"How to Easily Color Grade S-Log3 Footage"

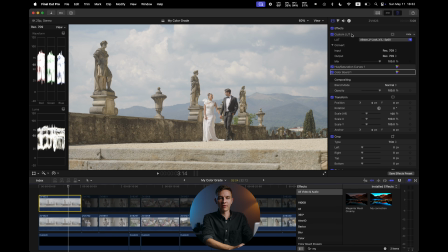249s
So here I'm applying the effect of my correction. Here I have my LUT applied, also hue saturation curves and color board. Hue saturation curves just slightly reduces the red colors from the skin, as I can show you right here.
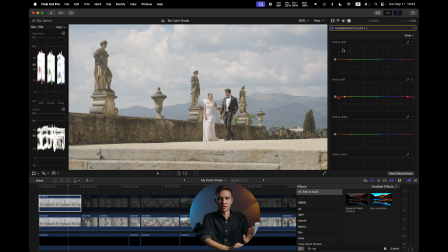262s
It's very slight, very subtle, but I do apply it all the time because Sony cameras tend to have slightly reddish colors of the skin. Right here in color board, I still have some contrast adjustments, so highlights are getting higher and midtones are getting lower.
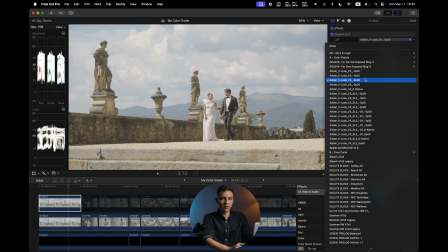278s
That's it. And here is my LUT, it's by Alistair Chapman, and here we have different color values, I mean exposure values, so we have -3, -2, and the thing is that you can save your effects preset, and this is what I did. So I did the adjustments for all of my footage, and then I can simply save it as a preset,
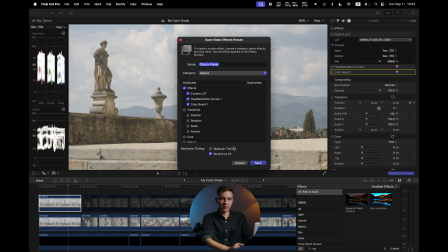297s
I can rename it, I can pick the attributes, and here is my workflow.
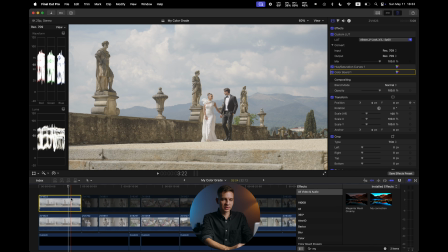302s
So basically I just drag and drop this colorful preset, and that's it. Then I can tweak the colors, so I pick the color wheels tab, and then I adjust the contrast first.
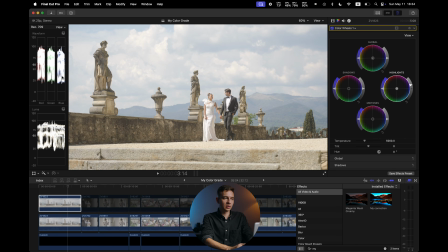313s
So let me raise up the highlights, so I do not clip the highlights because I get
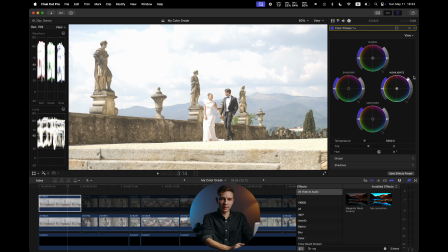318s
too high and I lose the highlights right there, so I don't get above 100.
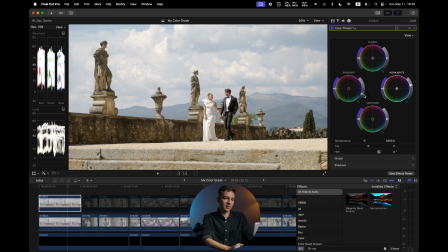323s
So here I have my shadows, so I adjust the shadows to about 0 because I love the contrasty look and the classic look, let me say, and then I adjust the midtones, and then I can readjust the shadows ever so slightly,
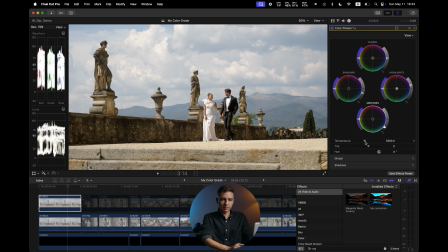337s
and something like this would work. Then I can use my temperature slider and my tint slider to adjust the white balance, so I want to do it a little bit more towards warmer colors because it's in Tuscany in Italy. It's my wife's wedding workshop. If you're interested, join us. I'll leave the info in the description.
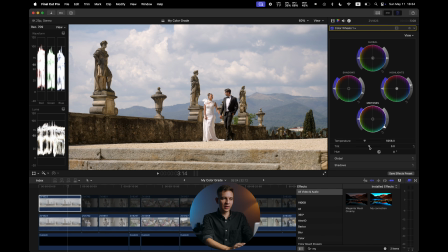356s
So here we have the tint slider, and I would do it to like 3 because I do have slightly greener colors on their skins that I want to.
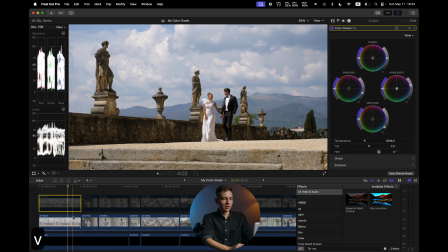364s
And here is the color that I got before.
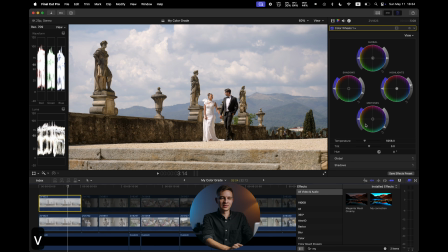368s
It was slightly cooler, but this time I would like to make it slightly warmer, and I can even add some more contrast to the midtones. So also guys, if you have your LUT on top, you'll have one color, and if you have it beneath, you'll have a slightly different color.
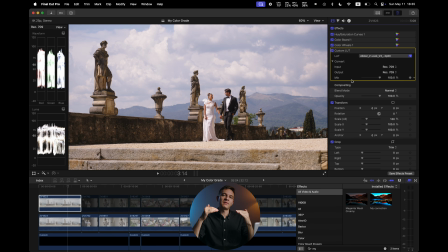385s
So basically, as regular colorists do it, they have the LUT as an output source, so they have it at the last point. But when you do like so, you have a very gentle control. So when I tweak the white balance, it's almost an instant change in white balance.
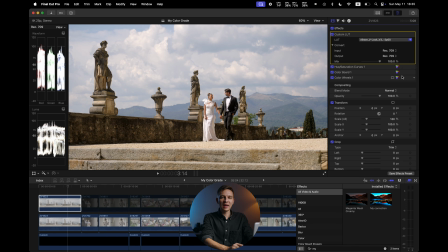402s
But when I have it like so, like here, I have much cleaner and much broader range of controls. So for example, when I pull the slider, it acts not as intense and as in the previous position, and it's simply more suitable for me, for my workflow.
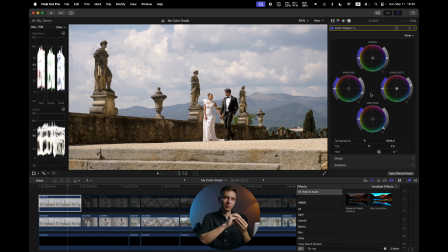420s
I can adjust it with more precision basically. So right here you can see that we have different colors, and in my opinion it doesn't make any difference for the end result, but if you are like curious about how it works, I think that there are colorists that can explain it on their channels.
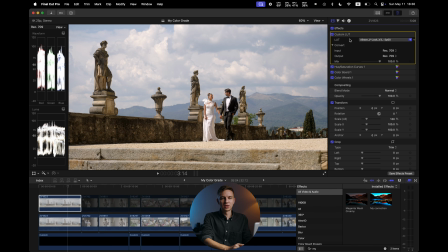437s
For me, it's okay to put the LUT first and all of the corrections after the LUT. But if you want to do it vice versa, it's also doable, and it's probably even more correct. So let me know down in the comment section below if you do know about it. But to me, it works just fine, and the colors still look very nice.
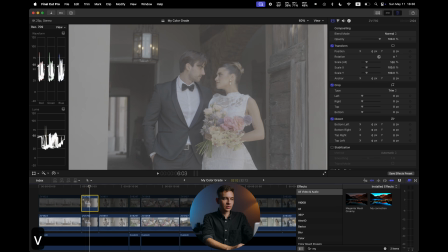454s
So here's the first shot. Here is the second shot, and as you can tell, here's the log footage, and I also did apply almost the same corrections.
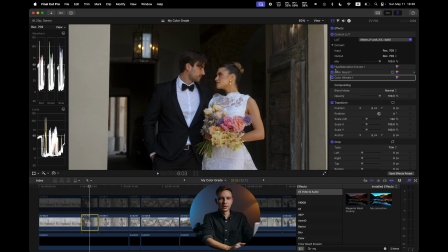462s
So here is my initial corrections, Rexon 09 for the LUT, then I have slight red reduction in terms of saturation, then we have the color correction in terms of colors, and then slight color correction in terms of the
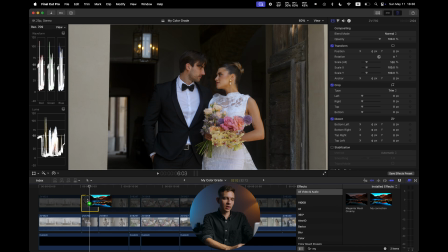477s
highlights, midtones, and white balance. So if I were to color grade it from scratch, here is my correction, and it already looks very nice. Then I go to color wheels, and I can simply readjust ever so slightly the highlights, for example,
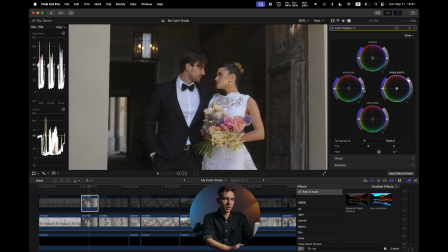493s
like so, then like so, the midtones.
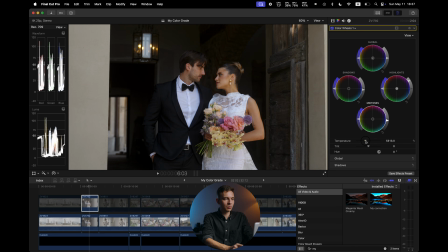499s
So I'm working with contrast first and with colors second, so I'm making it slightly warmer. I add just a little bit of magenta, and I'm okay with this part of the image. As you can tell, it's overexposed, but I mean, it's fine, it's just a light bulb. So here it is, without the correction, with the correction.
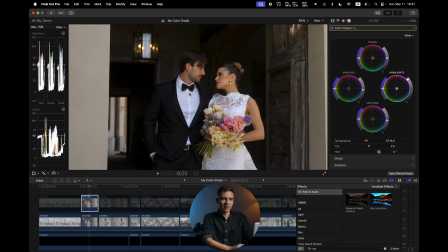518s
It's pretty straightforward, guys. I'm not trying to make their t-shirts super like white. If I was to do so, I would have this type of the image, as you can tell from the RGB parade, but I don't really like it because we were in a super sunny spot and the sun was hitting the yellowish building.
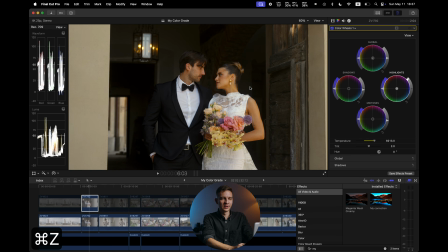536s
That is why they have this tint, and the t-shirt and the dress, they have this slight bluish tint to it, so I would not bother a lot.
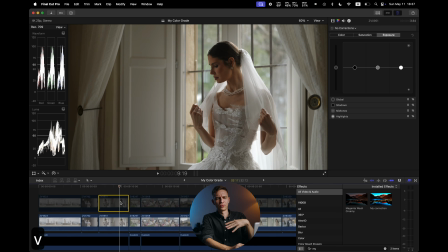546s
So here we have the next shot. I wouldn't show you how I color graded from scratch, I'll just show you what I did with those corrections.
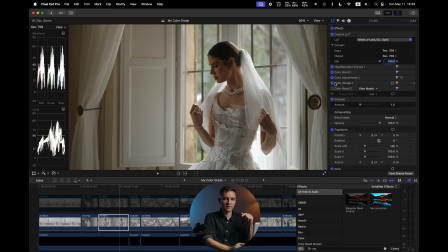553s
So here I have the mask, which is adding this vignette, as you can tell. So here you can see the mask itself.
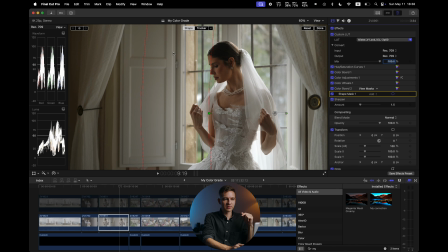559s
So here we have nothing applied, here we have a slight vignette, and the most amount of vignette right here. Also, I have a color adjustment tool, which is super cool, by the way, and it's a new tool in Final Cut Pro.
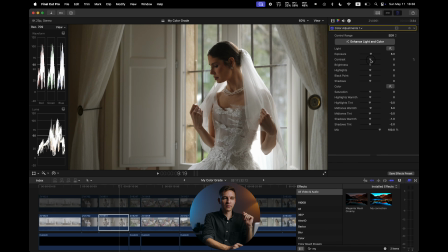572s
So here we have different things like exposure, value, we have the contrast value, and it's very easy to use and really intuitive. We have the brightness value, the highlights value, the black point, which is very important to use,
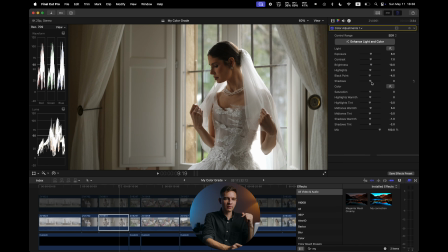586s
not to underexpose the footage. Then we have the shadows, and then we have the best things that is here. It's the tint and the warmth of the highlights, shadows, and midtones.
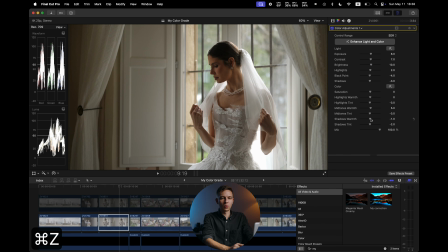598s
And you can adjust the tint of the midtones separately, for example, or the warmth of the highlights or the warmth of the shadows, etc. And it's very easy and intuitive. You can achieve similar results in color wheels, like here, for example, by just pulling the image in different directions,
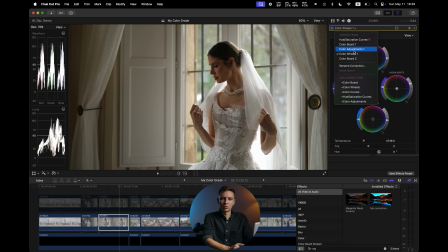616s
but in the color adjustment tab, it's just easier and more like in Photoshop or in Lightroom.
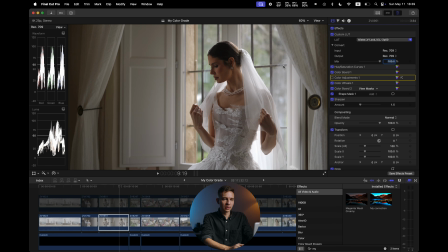623s
So I really like this tool. So I did apply this tool just a little bit to make it slightly brighter and less magenta. And as you can tell, we have the same tools for the color board and hue saturation curves.
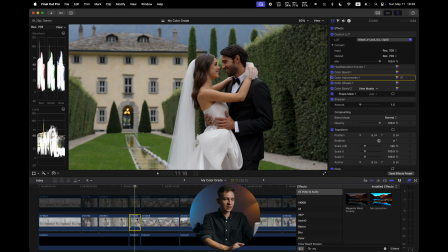635s
The next shot is also very straightforward. I only have my usual correction plus slight correction of the contrast and white balance, and that's it.
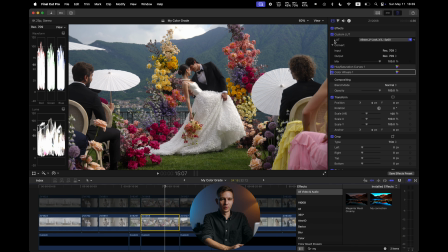645s
It's very simple. In this shot, I have only 3 corrections, basically my LUT, hue saturation curves, that is changing slightly the colors of the flowers. As you can tell, when I toggle it on and off, you can see that flowers pop more or less, like here.
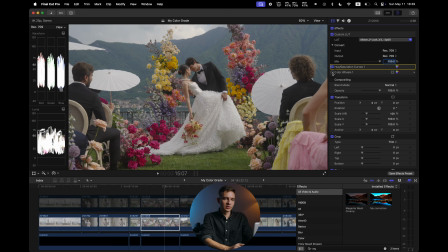663s
1, 2, 1, 2, yeah. And then I have my color wheels for the contrast and for the white balance.
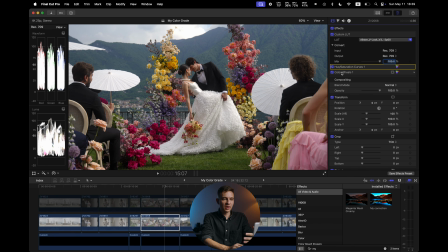671s
Very easy, very straightforward.
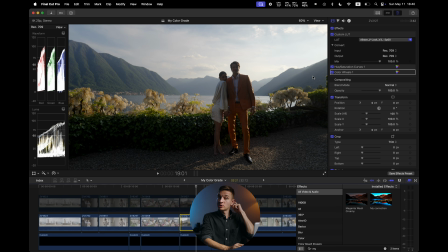673s
Here is the backlit shot, and in my opinion, it was much more important to save the highlights on the background than their faces.
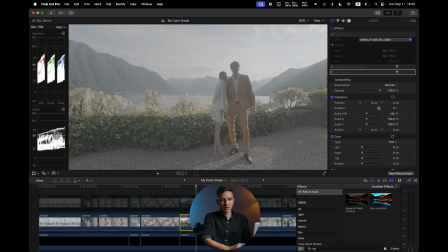681s
If we toggle it all off, we can still see the details in the leaves and in their faces,
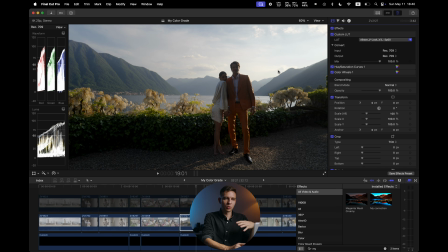686s
but in my opinion, it's much more important to showcase the beautiful location. It's more of a silhouette shot. So here I have only my usual corrections and also slight adjustment in terms of contrast and white balance.
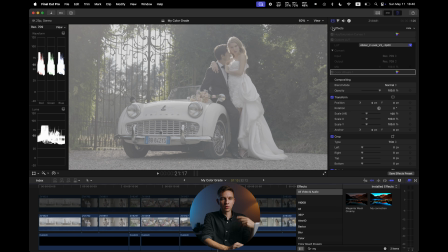699s
This shot was pretty tough because when you disable all the corrections, you can see that we have a very washed out image. It was a backlight, we had some flares in the lens,
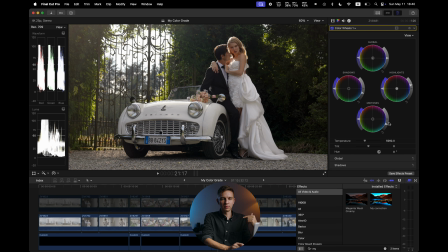710s
and right here I have my correction in terms of the shadows and the midtones, and as you can tell, we have very aggressive shadows and midtones being pulled down and the highlights are being pulled up. And here is without this correction.
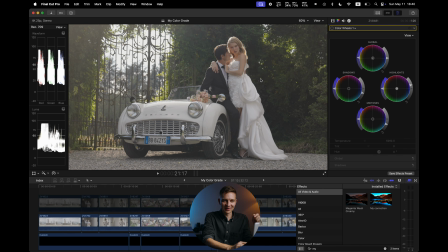725s
As you can see, we still have kind of log image, and then we have the contrasted image.
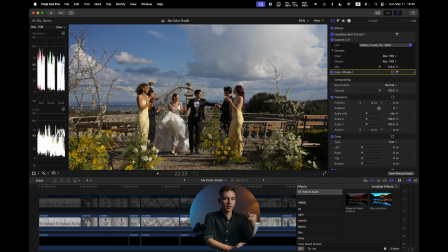730s
So don't be scared to push and pull the image right here. This image is pretty simple as well.
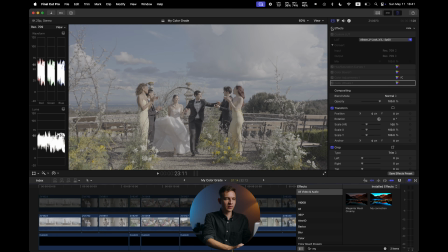735s
So without any corrections, it's looking like this. So it's exposed pretty nicely.